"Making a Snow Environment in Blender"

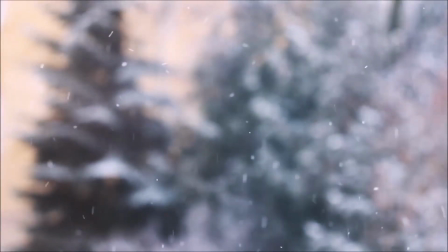0:00 Alright, for a long time now I've been really fascinated with snow. Although I can't really stand the cold, I've always wondered what it would be like to create something like this in Blender.
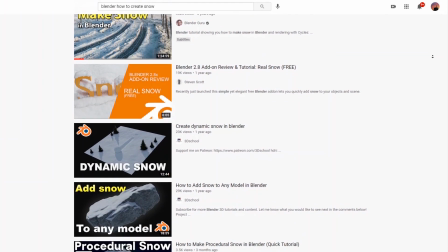0:10 Unfortunately there's not that many tutorials on the web and for a brief time I thought this is something that just couldn't be done.
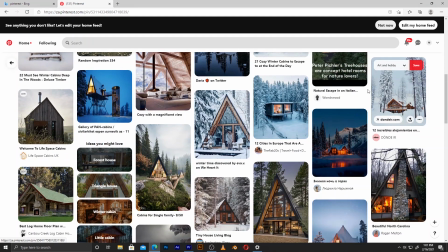0:21 About to give up, I found something really interesting on Pinterest which kind of motivated me to give it a shot.
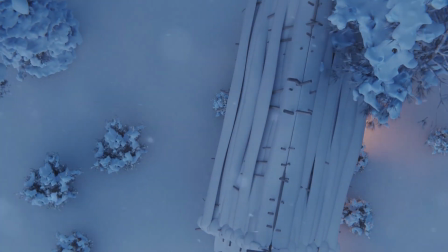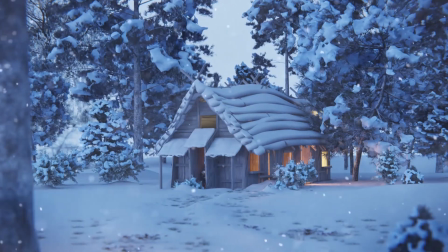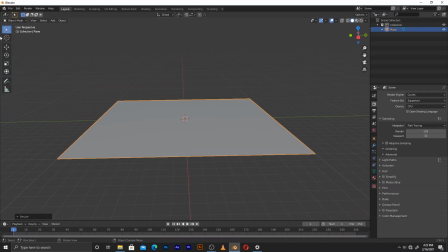0:36 I think the hardest part for any artist is actually starting out the scene when you open a blender you have this blank canvas just staring at you and
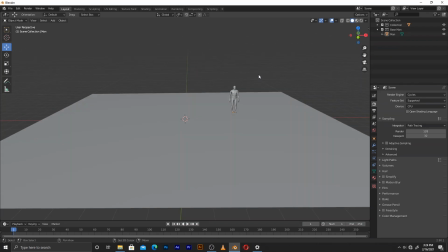0:46 at some points you just don't know what to do at this stage
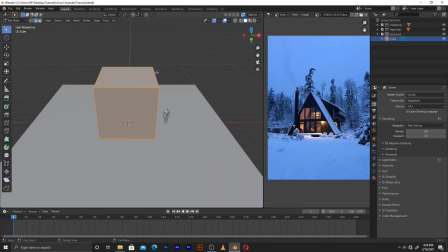0:51 I only recommend doing the big shapes the small and medium details will
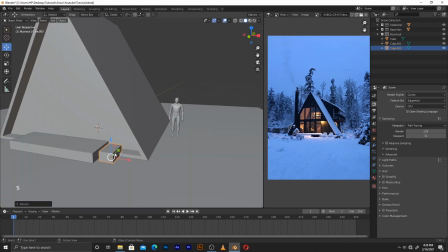0:56 follow out later throughout the scene so as you can see here I'm just really blocking out the big shapes the important parts and
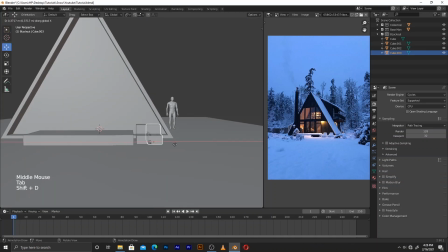1:04 this will just kind of give you a sense of reference for the scale then later on we'll worry about the details
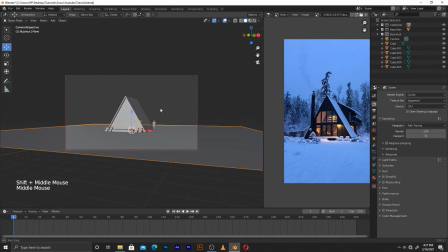1:12 right here is probably where you might want to start experimenting with your camera the position and you know just to kind of figure out the basic composition of the entire scene
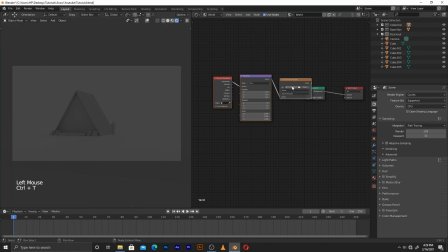1:24 then also edit in an hdr just to get a basic look of the environment
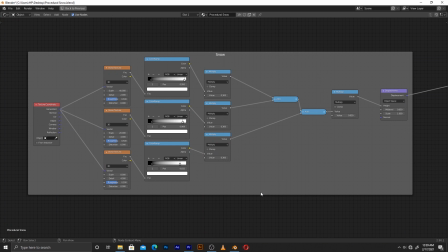1:29 for the snow material i used three different noise textures each set to a different scale to get the small detail medium detail and the large detail information I'll leave the setup right here on the screen just in case you maybe want to copy that and try that out in your own scene with
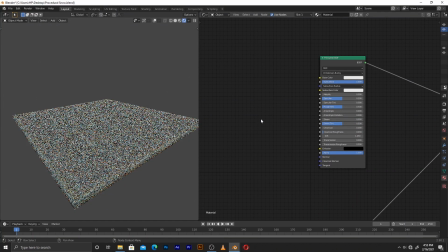1:49 the principal BSDF I turned up the subsurface scattering all the way to one then
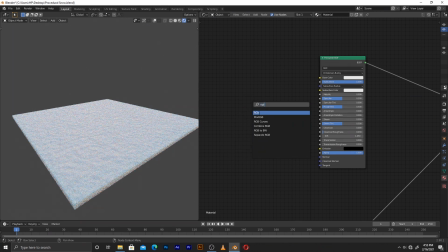1:54 added in an RGB color node which I changed the color from
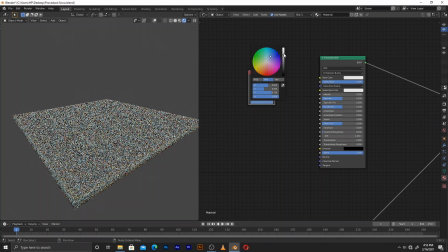1:59 white to a light blue color then from this what you're to need to
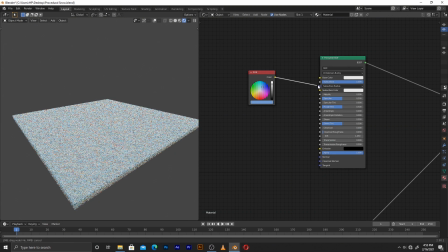2:04 do is connect the color information into the radius of the subsurface scattering
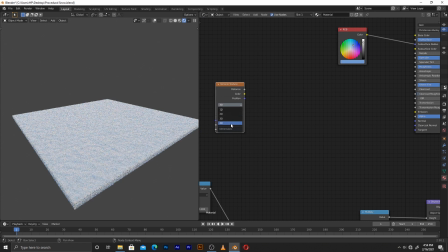2:10 that done i also added in a veroni texture and switch from 2d to 4d and also change the n1 value to the sphere radius then change the scale to a large number something like 600 should
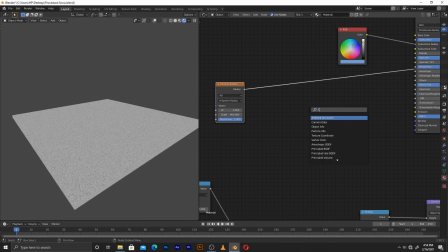2:25 be okay and we're going to use this as a mask for our reflection so i'm just adding a color ramp over here i just want to kind of increase the saturation
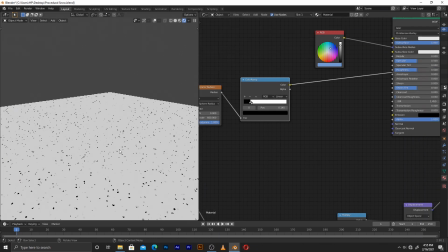2:36 of the image and then we'll grab the color information and we'll plug it into the clear coat in
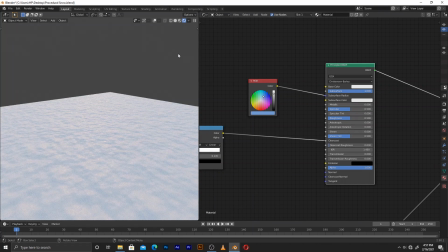2:45 case you're curious this is what the texture should look like to
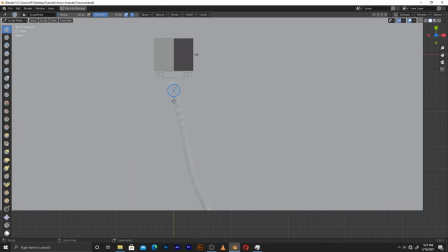2:51 sell the look of the snow i went into the sculpting mode and i grabbed a a clay strips brush and inverted it that way i would make some holes which would kind of act as a pathway that would lead towards the cabin this also kind of helped with the composition
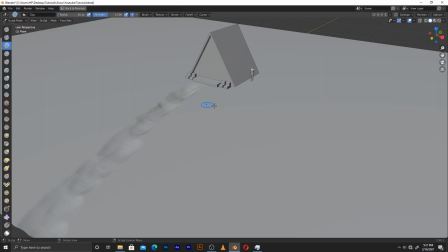3:09 so over here we have this sort of leading line that is guiding our eyes towards the
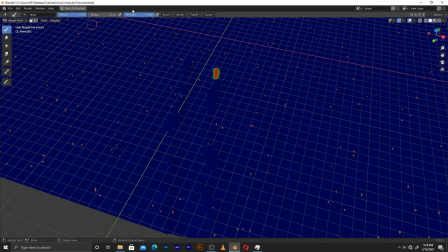3:16 cabin i wasn't too impressed with the ground material so i also decided to add in a particle system